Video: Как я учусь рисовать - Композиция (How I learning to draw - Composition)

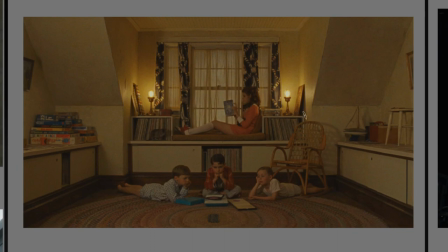И получится картина, которая содержит в себе такую вот информацию,
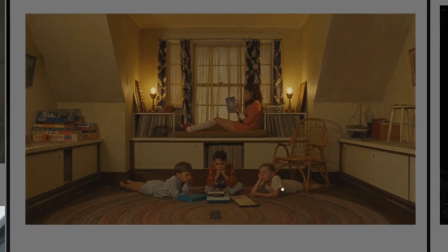некое состояние покоя и в то же время состояние такого порядка.
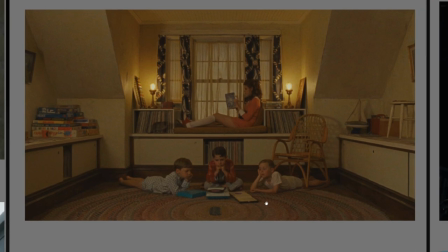именно порядок тут самое такое подходящее слово что здесь порядок чистота и она вот такими вот вещами поддерживается что
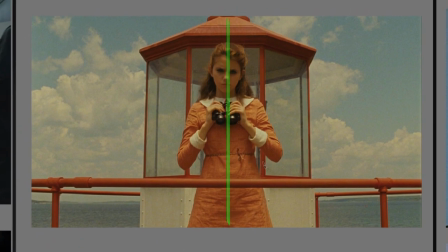я вижу на этой картинке она тоже максимально симметрично я вижу спокойное море достаточно спокойное небо полную симметрию сочетание вот этой вот штуки вот этой вот ну то То есть такое вот расположение объектов.
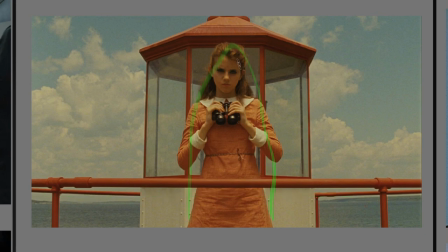Вот он, объект стоит перед нами, мы на него обращаем в первую очередь, он смотрит как будто бы на нас. Мне не столько важен контекст, сколько ответ на вопрос, как художник решил эту тему изобразить.
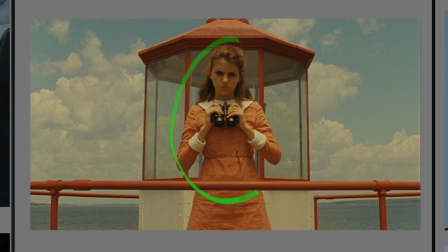То есть как он пришел к такому выводу, что вот эти все объекты нужно расположить именно таким образом. Я пока еще этот вопрос оставлю для себя открытым. Динамика создается посредством слегка наклоненной позы.
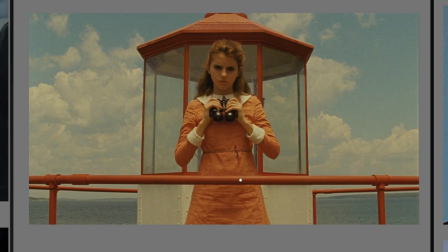весообразный но опять же это подчеркивает лишь то что перед нами живой человек а не кукла
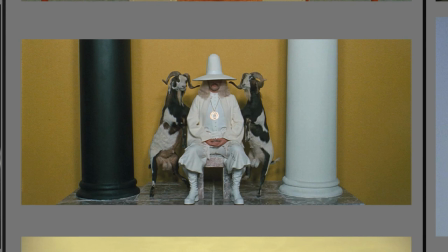данный кадр из фильма священная гора 73 года очень рекомендую посмотреть очень странный фильм но в то же время очень красивый в плане постановок кадров они как будто бы издеваются над нами и соответственно не каждый этот фильм поймет
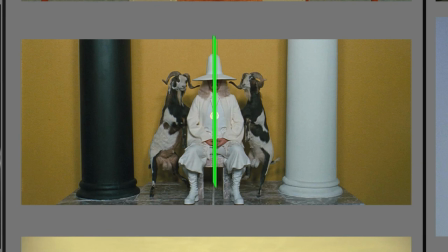то же самое максимальный покой и человек сидит в покое Полная симметрия, но есть отличия, да, белый, черный, козлы одинаковые, мужчина полностью симметричен, и все это подчеркивает, вот небольшой площадочкой такой.
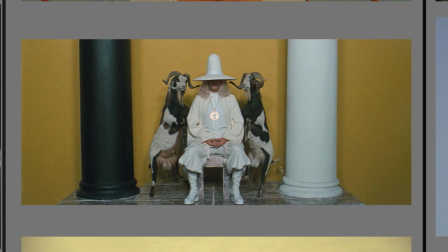Как художник пришел к такому решению? Почему он выбрал именно эту композицию?
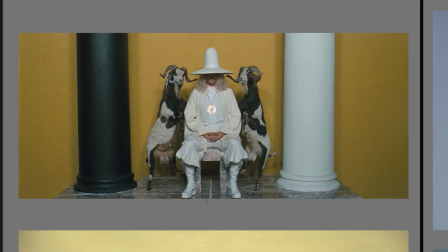Здесь вот презентативная какая-то ситуация, что, допустим, я подошел к этому человеку и вижу вот его.
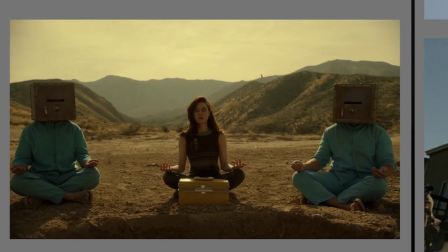Вот композиция из сериала «Легион». В первую очередь я обращаю внимание на вот этого персонажа. Он находится слегка ниже центра композиции. Плюс мы видим, что здесь не совсем симметрично все расположено, но сами объекты расположены симметрично по отношению к кадру.
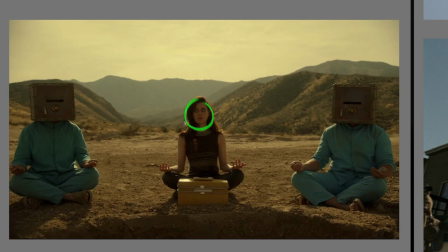Данная ситуация достаточно спокойная, только вот взгляд персонажа неспокойный. И он выделяется, этот персонаж. Когда художник ставил этот кадр, он четко понимал, что он хотел сделать. А еще есть кубы.
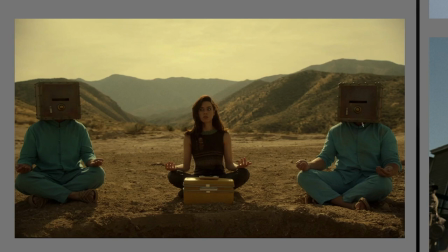И эти кубы четко дают нам понять о том, что данные персонажи в максимальной гармонии Потому что куб, как и квадрат в целом, является чем-то максимально нерушимым, гармоничным, четким и правильным, как закон А этот персонаж,
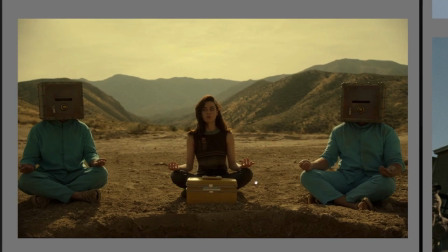он как раз таки все законы нарушает и находится вне гармонии И я лично для себя вижу, что она притворяется Она сидит здесь не для того, чтобы понять эту гармонию, а просто потому, что все так сидят,
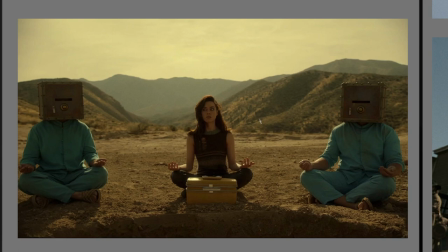и она не знает, что делать дальше. Как художник этого добился? Почему он решил сделать именно так? По идее, он мог слегка отойти в сторону, и здесь бы была гора. Ну, то есть симметрично. А актера заставил бы смотреть прямо на нас. И в этом смысле я бы понял, что она заодно с этими двумя.
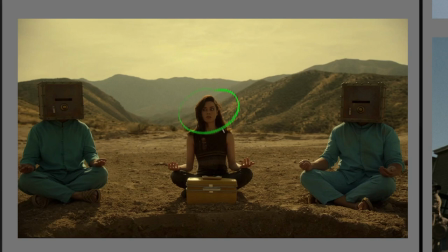А так, я смотрю, она не заодно с ними. Она как бы против них.
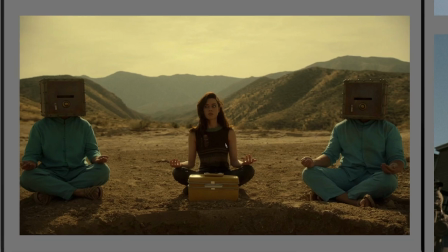И вот-вот начнется имидрация. И еще цветовой тональный контраст, что на них темное, на них другого цвета.
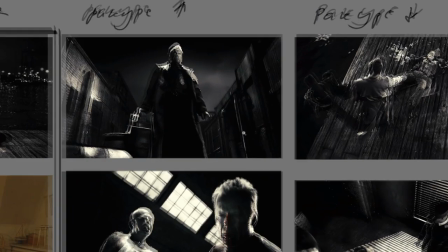Очень интересная композиция в этом плане. Ракурс снизу, то есть взгляд снизу вверх.
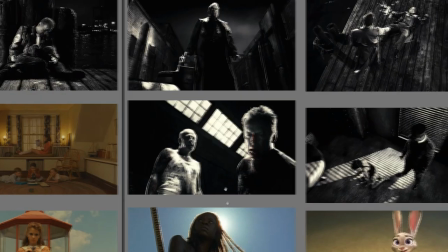В некоторые моменты, когда я смотрю на такие кадры, я задаюсь вопросом, кого я вижу, героя или врага?
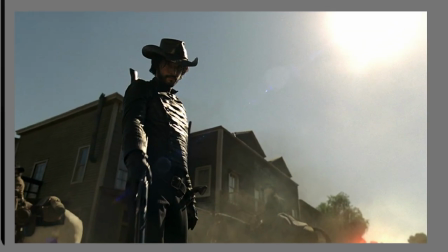Здесь кадр из сериала «Мир Дикого Запада». Как я воспринимаю этого персонажа? То, что он находится слева, может говорить нам о том, что он герой. Ну, опять же, по восприятию. Вот эти направляющие четко это дело подчеркивают.
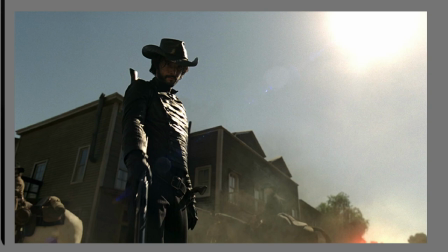Но в то же время я от него чувствую исходящую угрозу.